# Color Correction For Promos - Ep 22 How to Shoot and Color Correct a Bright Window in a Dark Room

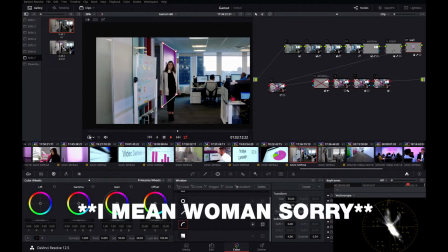And because not a lot of things are moving in this shot except for the girl, she's basically walking in front of a blue screen. So this keyed quite well.
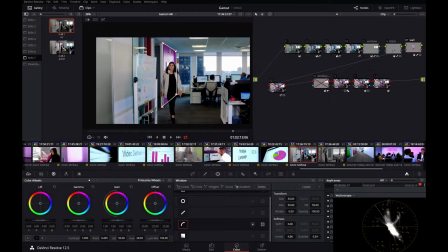All I did was spin the hue until it turned to the company magenta-y color.
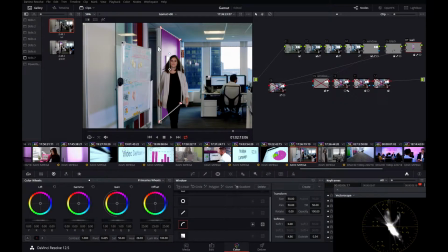When you're doing a key like this or changing a color like this drastically, I would recommend against fiddling with lift, gamma, and gain. Don't make it any brighter or don't make it any darker. Your eye and the keyer, more importantly, is going to notice shifts in luminance.
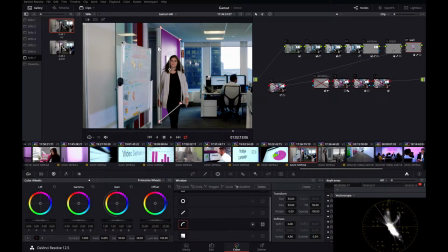If I made that wall brighter or I made that wall darker, you'd really kind of see it on the key a lot more than you would if you were just simply changing the color. So in your lift, gamma, gain, when you tweak a shot like this, feel free to adjust your color, but don't adjust your luminance.
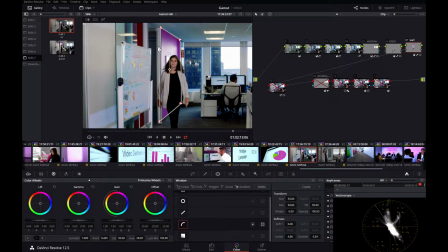Most of the time, not all the time, but most of the time, that'll be the dead giveaway. So fortunately, this wall, when I spun the hue, it turned the color in their logo. I didn't have to make it brighter or darker. I could just spin the hue around. You know, sometimes you get lucky, right?
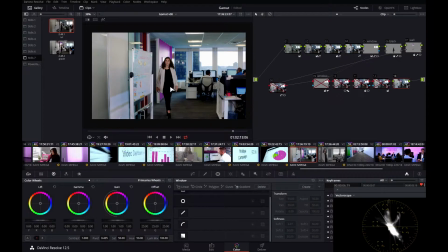So in node 8, I'm looking at this picture now. I'm happy with her clothing. I'm happy with that wall. But I'm looking at it, and there's an awful lot of blue spill in this picture. It's coming from these windows here. A lot of blue up here on the ceiling, a lot of blue up here.
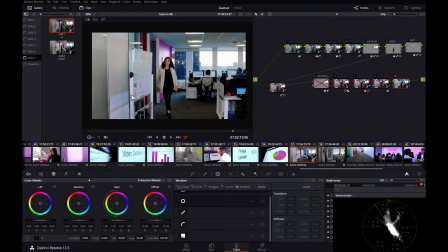There's some funky blue here and some funky blue here. So what I did in node 8 was I drew a mask around the desk because I liked this blue on the monitors here. I didn't like this blue. And all I did for node 8 was did a hue versus sat.
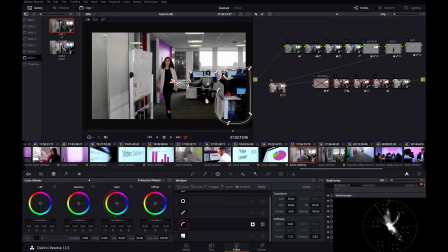And everything outside of this window, I sucked all the blue out of it. So let's turn that node off and back on. all this blue is gone. All the blue off the ceiling, all the blue on the wall. Unfortunately, the blue off the building and the blue off the window is gone.
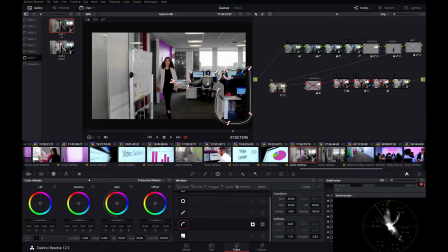But that's okay. I can bring this back in another node. Node number 9.
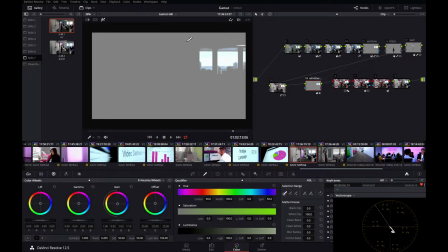So in node 9, that's where I got some of my blue back. I did a luminance key, push my gain down towards blue.
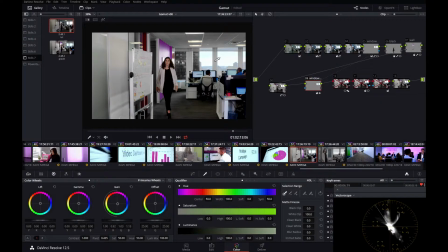Off. Really weird looking. Back on. We've got some blue back in that window, and we've kept it off all this ceiling. Node 10, they didn't like this bulletin board after the fact, so all I did in node 10 was I drew a shape, and I blurred it using the blur node.
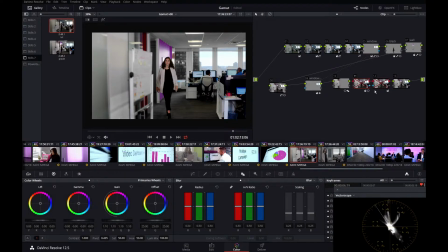Node 11, I just added a little bit more lighting. She's kind of walking there in the dark, so I just drew a shape, brought up my gamut and my gain a little bit. Off. Pretty dark, kind of dingy a little bit. On. She's walking into the light.
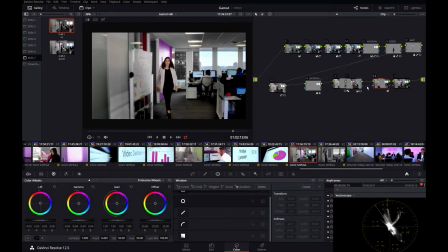And finally, in node 12, which is the inverse, that's what this little blue line means, of node 11, I brought down my lift and my gamma. Now, we've turned this shot from this, which we shot logarithmically, into this.
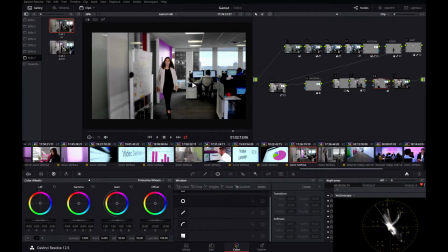So this is why I like to be on set. To do this shot, quote-unquote, properly, it would have taken an awful lot of time on set, and we didn't have a lot of time to shoot this stuff. So I worked with my partner, Jim, and together we came up with this plan that we would shoot this shot that the client wanted with a very minimal setup.
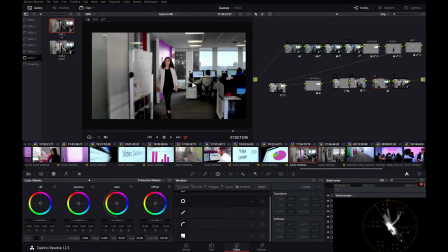We didn't want to start gelling lights and hanging up neutral density filters, but we had to get this shot because the client wanted it. So I highly recommend bringing your editor or your colorist or your visual effects artist or all three on set when you shoot things,
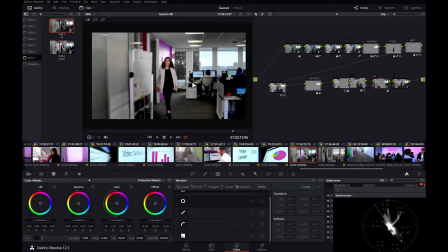because they can definitely help you out and save you time on set so you can get more footage and more coverage. Because they might say something like, don't worry about that, I can fix that later. Don't take 40 minutes to fiddle around with that light or that flag or whatever. I can fix that quite easily in post. And you'll save a lot of time on set and you'll get more footage.
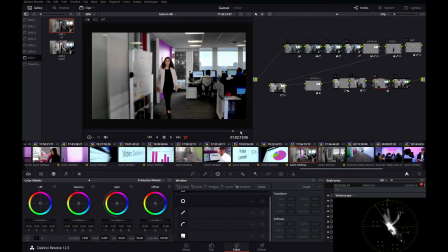So I really can't show you guys a video. It had some proprietary stuff that they didn't want the public to see. It's kind of a sales tape for prospective clients. But I hope you enjoyed this video and I hope that helped you out. So to sum it all up, this is kind of what the shot would have looked like coming right out of a Rec 709 camera.
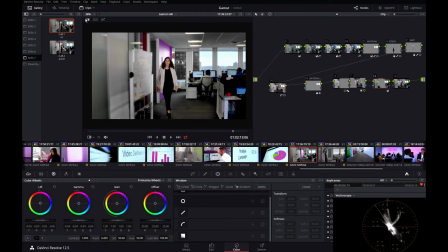And that's what I color graded it into. By using the power of log footage and by being on set and being able to understand what was going on and be able to figure out a workflow in post while I was on set.